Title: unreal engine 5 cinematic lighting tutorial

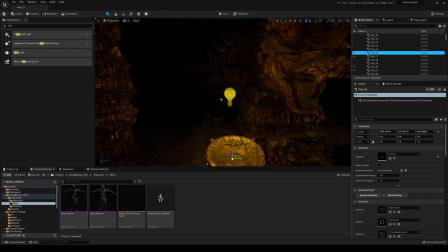8:17 See, I can't select it. So let me get closer. Let me go ahead and turn this fire off. Click on this, and then you're going to see that it's still here, the mat.
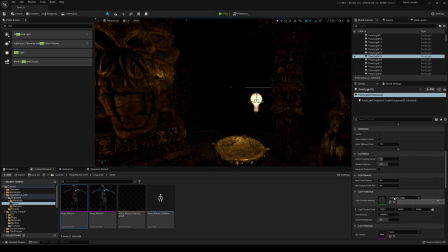8:24 Clear that out. And this one, again, also has that mat. So I'm going to go ahead and clear that out so it's not flickering so much, right? So you can see it's a lot better. And obviously, there's a little bit more towards on this side, but it's okay.
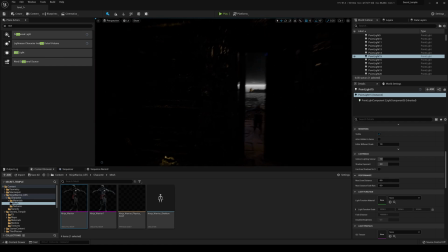8:37 You get the point. You can just turn it off. All right. So coming in the shot now, I had the blue light,
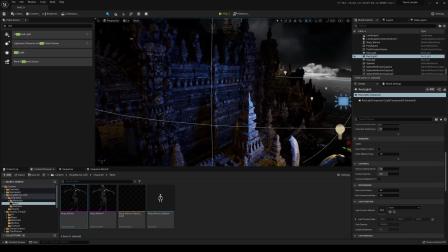8:47 duplicated it, and actually brought one in here. Because I wanted that same kind of moonlight.
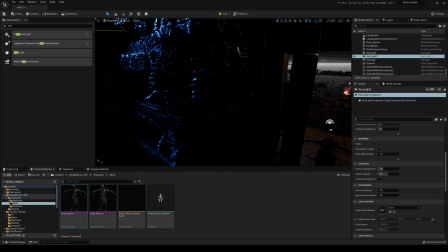8:53 The way I was thinking was since the door was kind of open still, that a little bit of moonlight would probably seep in, you know, towards the character.
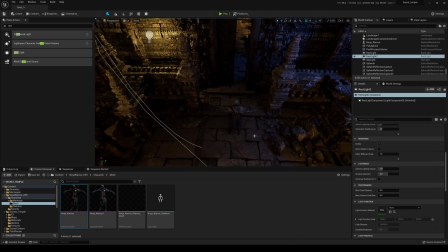9:03 So I'm going to go ahead and move this guy right here, our ninja, and I'm going to kind of push him forward.
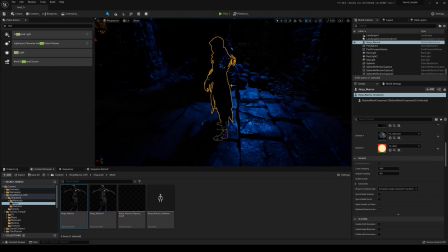9:09 Just like so. All right. And I'm going to kind of just make him that it's showing up right there.
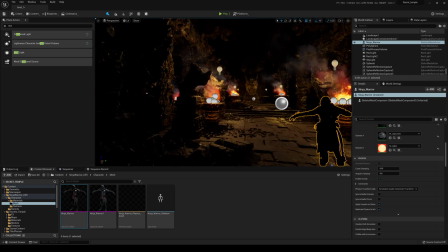9:16 So we'll keep moving him right here. And I think the camera was over here. Right?
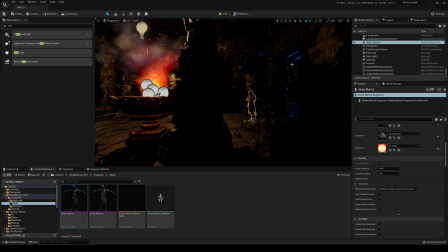9:21 So you can kind of see that. I mean, it's a little bit saturated that I like.
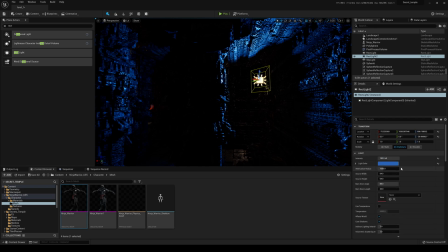9:26 I think it's a little bit too saturated. So what I'll do is I will just kind of change this here and maybe make it a little bit brighter,
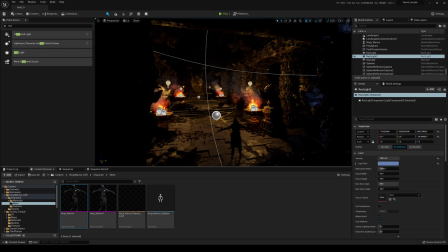9:35 you know, so it's not too saturated and press okay. I mean, you can mess around with the color here, but that looks pretty good.
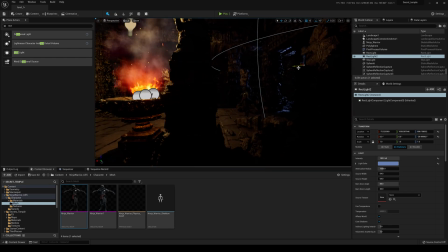9:41 So that was what was backlighting him. Again, same concept, backlight, just backlight the crap out of your scene because it creates so much interesting points to it. And as you can see right here,
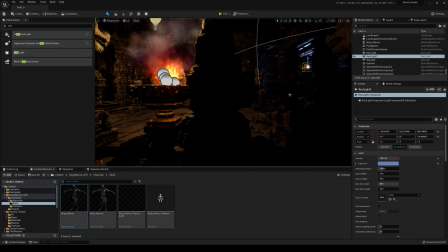9:52 on the closest side to the camera, it was pitch black. I mean, technically, I could have put a little bit of light right here, just a touch, but I just decided to go dark because the whole movie in the short was about this individual going dark.
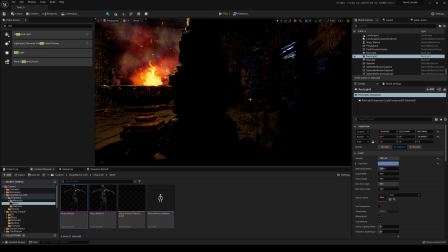10:08 So I wanted this as moody as possible. And that's pretty much for that scene right there. And what I did was I actually, let me go and hide this again.
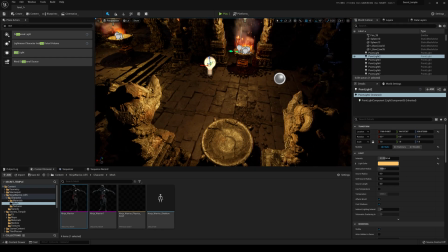10:17 And then I'm going to go right here. And I think I just duplicated this kind of to just give him a little bit of kick light right here.
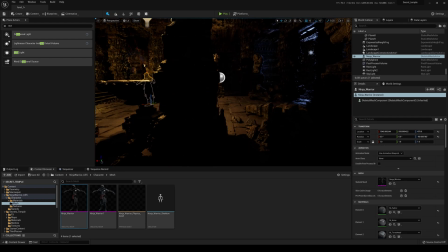10:25 Because what he's going to do is he's going to walk towards here. So it's kind of like a slider going to the left.
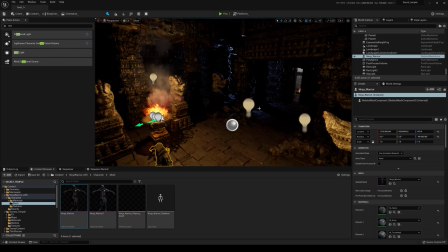10:32 Now, it wasn't that bright. I didn't turn it up that much, but I did just have a little bit, I think it was like a 4 or something,
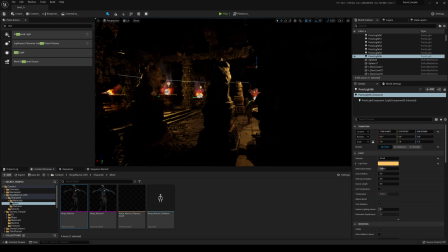10:38 just a little bit of a kicker there so that we can see a little bit of his features there. All right, and then I ended up moving to the left, and I did remove some of these pylons, and let me go ahead and unlit this.
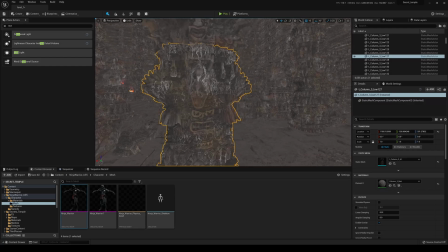10:51 I removed some of these to make room for the camera, so I just deleted it or hide it if you want, but I made some room, especially right here.
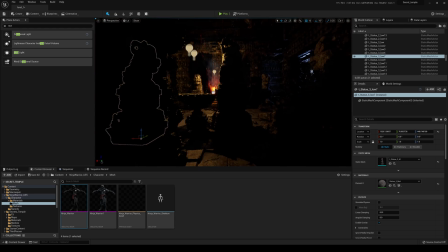10:58 I kind of got rid of that so you can see the character a little bit more. And then going back to our backlighting kind of technique, I'm going to duplicate this again because what I'm going to do is put this as back as possible, right?
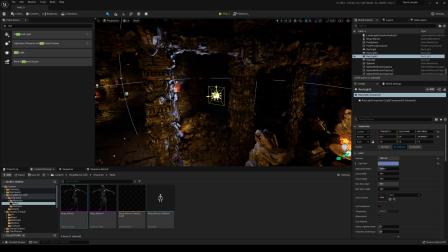11:12 Because we're trying to create three-dimensional here. So I'm going to push this back all the way back.
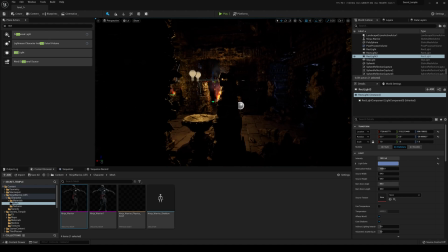11:21 And I'm going to go back to my camera point of view right here. And this is what I love about Unreal is because you can create these real time. And this is actually one of my favorite things to do is getting the lighting part because I never got to do this in real life,
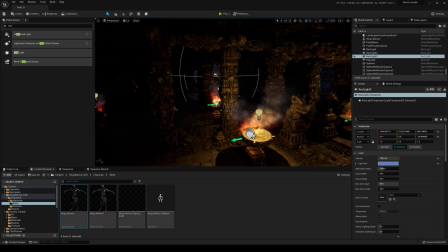11:38 but cinematography was really one of the things that I actually enjoyed the most.
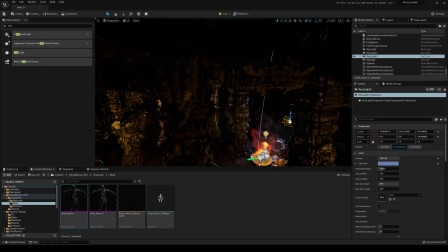11:43 You know, I just love lighting things, but obviously renting an HMI is so expensive, so I never got to play around with HMIs.
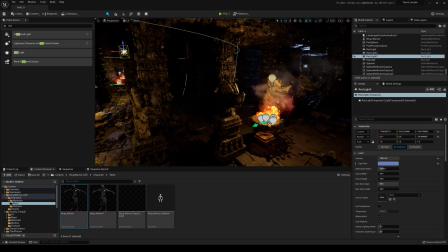11:51 You know, I got tungsten when I was doing live action stuff, but I never got to practice this.
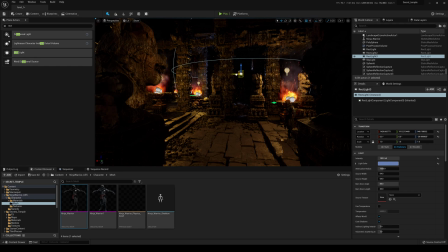11:56 And one of the great things about Unreal is, you know, I can practice these lighting techniques in here and I can play around with it.
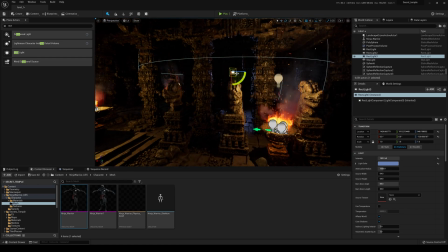12:04 So I have it right there. And I think what I had to do was just maybe just give a little bit of light right there.
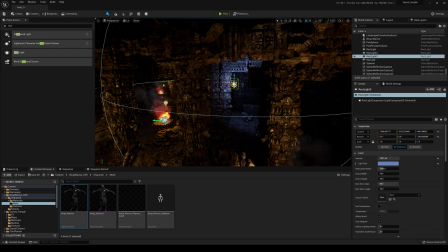12:09 So you can see there's more room in there.
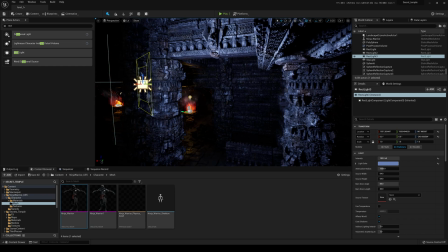12:11 And I'm going to push this back again, you know, as far back as I can because we're trying to create some three-dimensional, right?
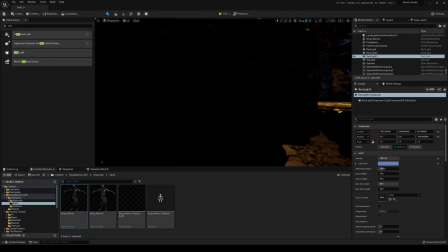12:19 So it's not going to look one-to-one, but you kind of see the point of me creating those pool of lights.